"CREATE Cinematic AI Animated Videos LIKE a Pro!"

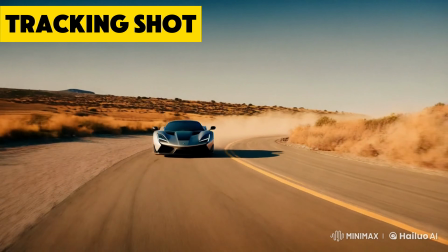Tracking is when the camera moves alongside a moving subject,
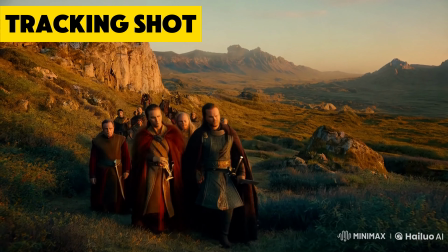usually maintaining a consistent framing of the subject while the background changes.
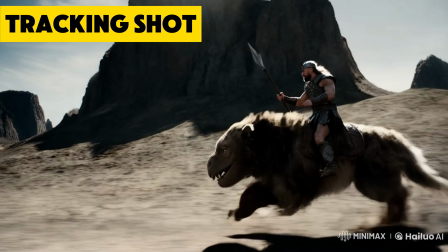It can have a really dynamic feel. It's often used in action sequences or to follow a character's motion.
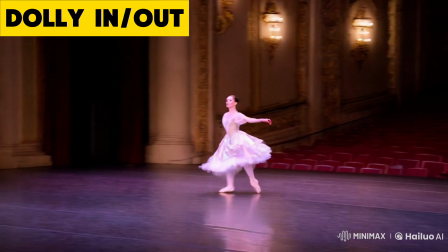Dolly in or dolly out, when the camera steadily moves in or out on a subject.
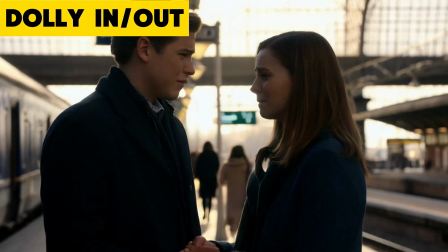In, to increase intimacy or attention. Out, to reveal context or create emotional distance.
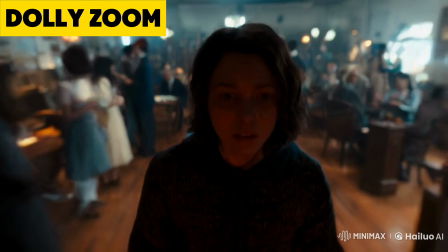Dolly zoom is a vertigo effect. It's achieved by using dolly movement combined with zoom in the opposite direction,
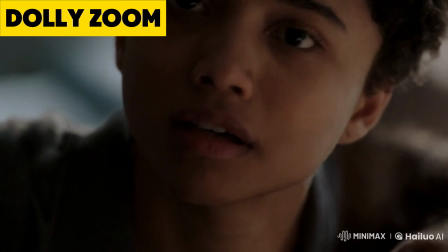so the subject remains the same, but the perspective on the environment changes.
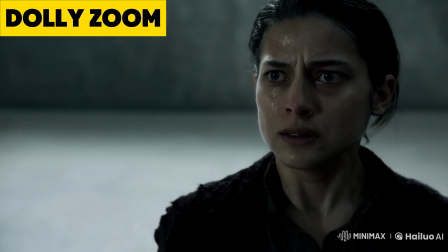The only generator I've found to get these at all is Minimax, and they're not super consistent, but they do work sometimes.
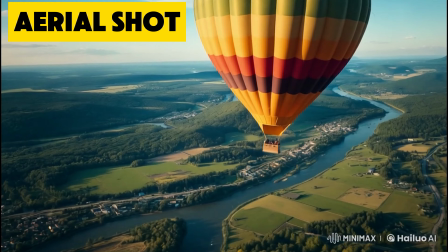Aerial drone shot, to get sweeping dynamic shots from high angles used for establishing shots,
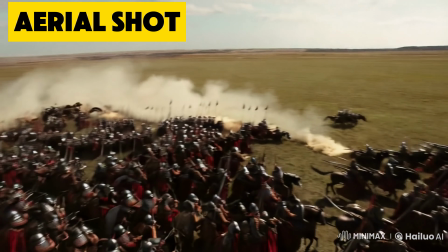revealing landscapes, or following actions from above, and create a sense of scale or freedom.
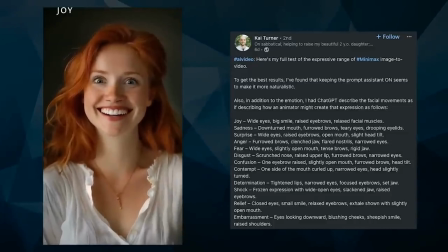The thing you'll want to add into your characters is emotion. Here's a great demo covering the range of emotions.
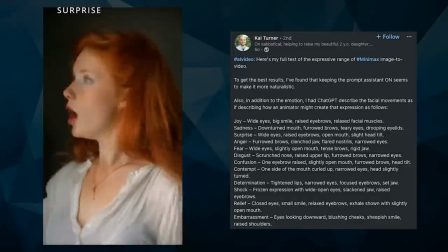This is from Kai Turner. He had ChatGPT describe the facial movements as if describing how an animator might create that expression.
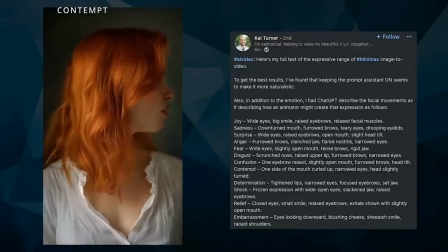That was a really good idea, and he did leads a prompt assistant on as well. I'll show a cool way to control the emotions and timing in your voices that I feel like gets overlooked.
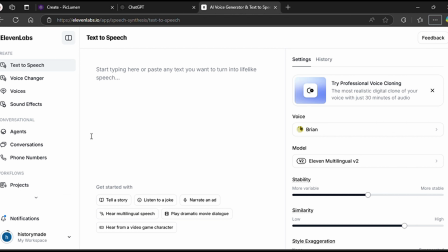This is in 11 Labs, which is the best text-to-speech generator out there. It's been around for a long time.
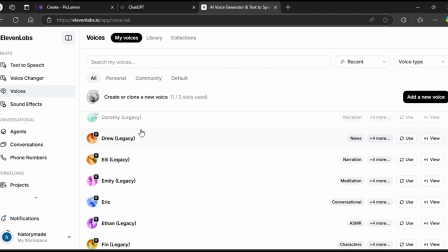There's tons of options for different voices. You should be able to find one for whatever character you have. But if you need someone yelling or crying or angry, it's hard to get that with text-to-speech using the current tools.
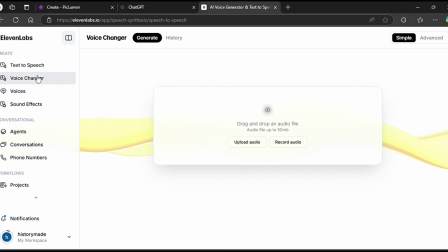To get that, I'll use speech-to-speech, which is under Voice Changer.
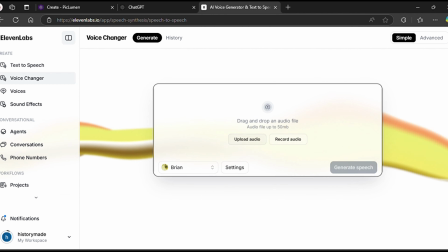If you record the dialogue yourself, it will transfer the new voice onto your words, but retain the same emotion, timing, and inflection you used.
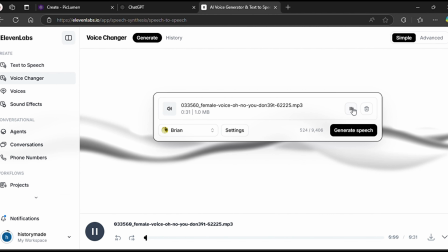So here's my voice.
Oh no, you don't. Oh no, you don't. Oh no, you don't. Oh no, you don't.
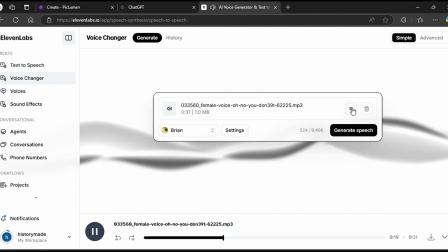Oh no, you don't. Oh no, you don't.
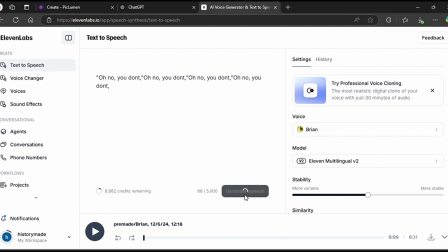Here's how it would sound if I just did straight text-to-speech.
Oh no, you don't. Oh no, you don't. Oh no, you don't. Oh no, you don't.
If you want to lip sync your videos, watch the next video. It has all the tools you need. Thank you for watching. Goodbye.